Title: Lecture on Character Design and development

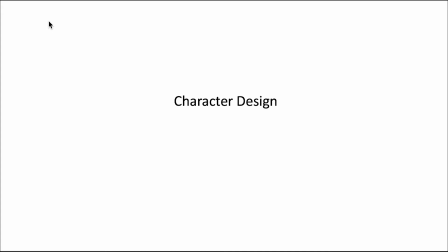0:00 Hello class, in this video I'll talk about character design and the procedure of character development. So in the first stage, don't dive into the details of your character, so be relaxed and start with the concept drawing.
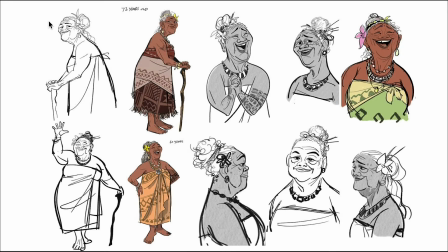0:14 So concept drawing, it can be, just like a figure drawing, it's based on the reality. It have nothing to do with animation. So all of the drawing is based on the figure, the characteristic of the real character. And you can use drawings to capture the poses,
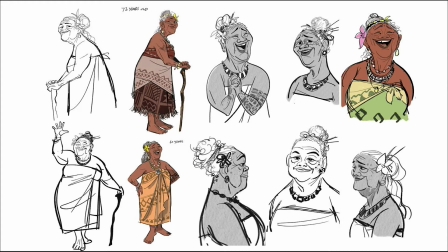0:34 the facial expression and actions the character may have.
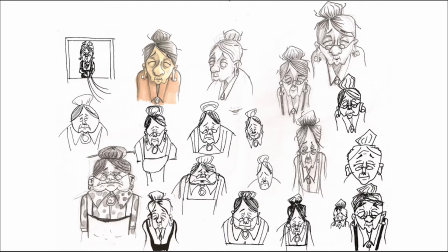0:39 And then based on that, you move further and you do some exaggeration on the character's expression, the shape, and then you can move on to the full body.
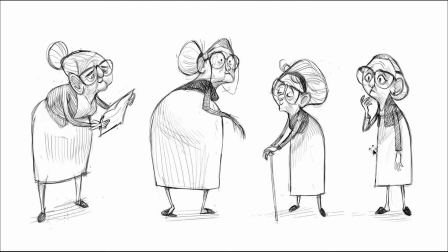0:52 Okay, so here for these references is more kind of common in the French animation or in generally in Europe animations. So you can see for the character, the proportion of the head and the lower part of the body is very big, right?
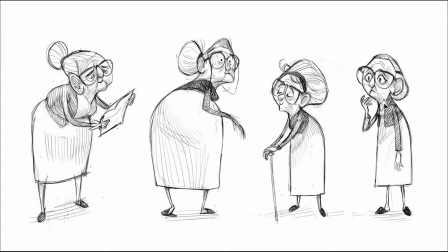1:10 And the chest is really kind of compressed. So in reality, you cannot find any person like that, right?
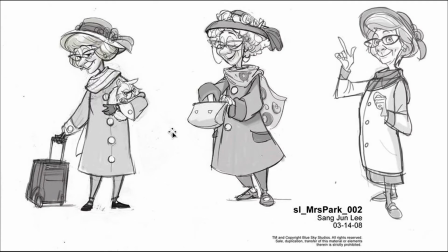1:19 And here's another example.
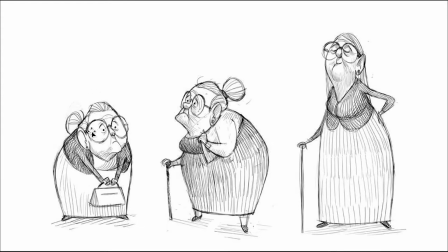1:25 And for example, this character, you can see how short she is. And in reality, you cannot find any character, any person that have a scale relationship like that. However, in animation, when you see this type of character, you never feel it's weird.
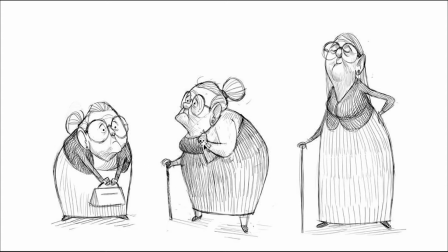1:42 Instead, you feel they are cute and they are real characters. That is because we exaggerated the character, but it's all based on reality. It has the real character's characteristic, the personality, and the performance.
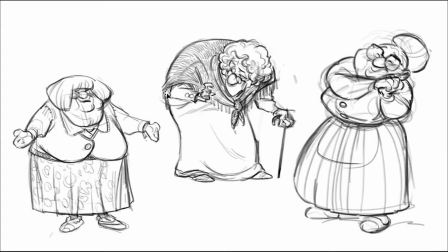1:58 And here for this character, you can never find a character that the spine is like this in reality, right? And also you cannot find any person that the head and the neck goes from the chest in this way.
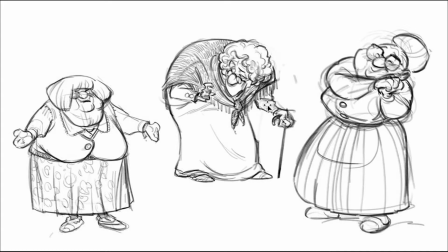2:12 But in animation, it is a good design. It is very good design. It is exaggerated the personality of the character.
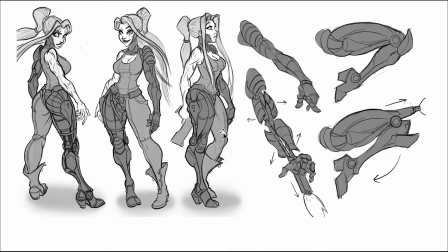2:20 So for the realistic style, is more commonly used in Japanese animation. And in those type of a style, in the concept drawing, you can draw the details of different parts of the body, character's body.
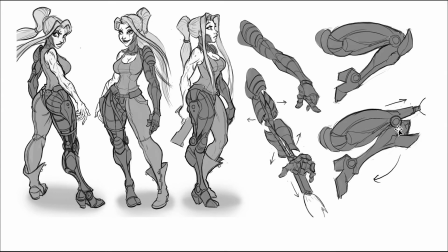2:33 You can also depict the function, the animation of the different tools the character use.
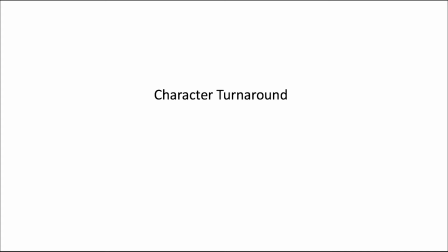2:42 And after you have those concept drawings, and you can start move on to the character turnaround.
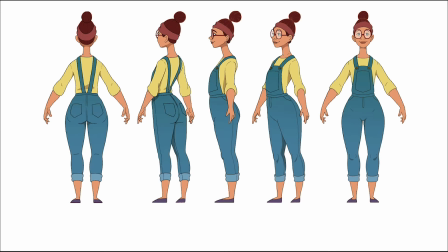2:49 And this is how the character turnaround looks like.
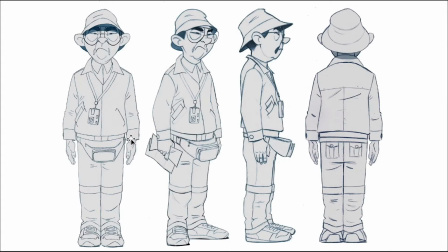2:55 And this is most common character turnaround. So you would have 4 different perspective of character: the front view, the 3/4 view, the side view, and back view. So if you're taking the 3D modeling animation course with me, if you want to create a
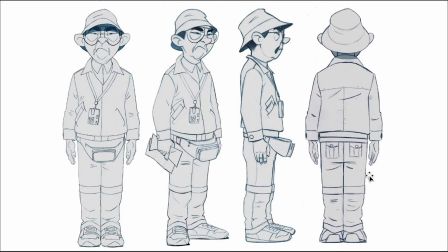3:13 3D character model, you will need a reference image like this that goes from at least 4 different perspectives. So you can model your character based on different perspective, right? And in 2D animation is similar. If this is the main character of your animation, and in different shot,
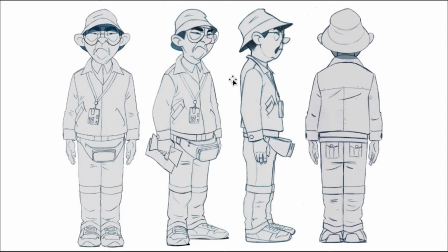3:32 your character may present in a different perspective, right? And in a different camera position. So in that scenario, you want to give your animator a reference about how your character looks like in different camera position, in different perspective, right?
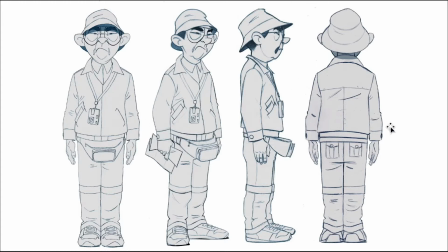3:50 So that's the use of character turnaround. And here's another example of character turnaround.
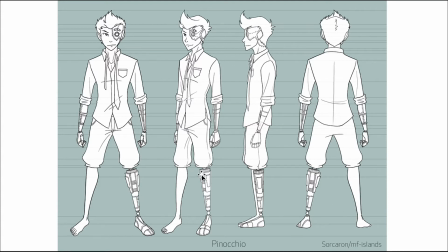3:58 As you can see, the artist use this line to reference the scale relationship, the different part of the character's body in different perspective, right?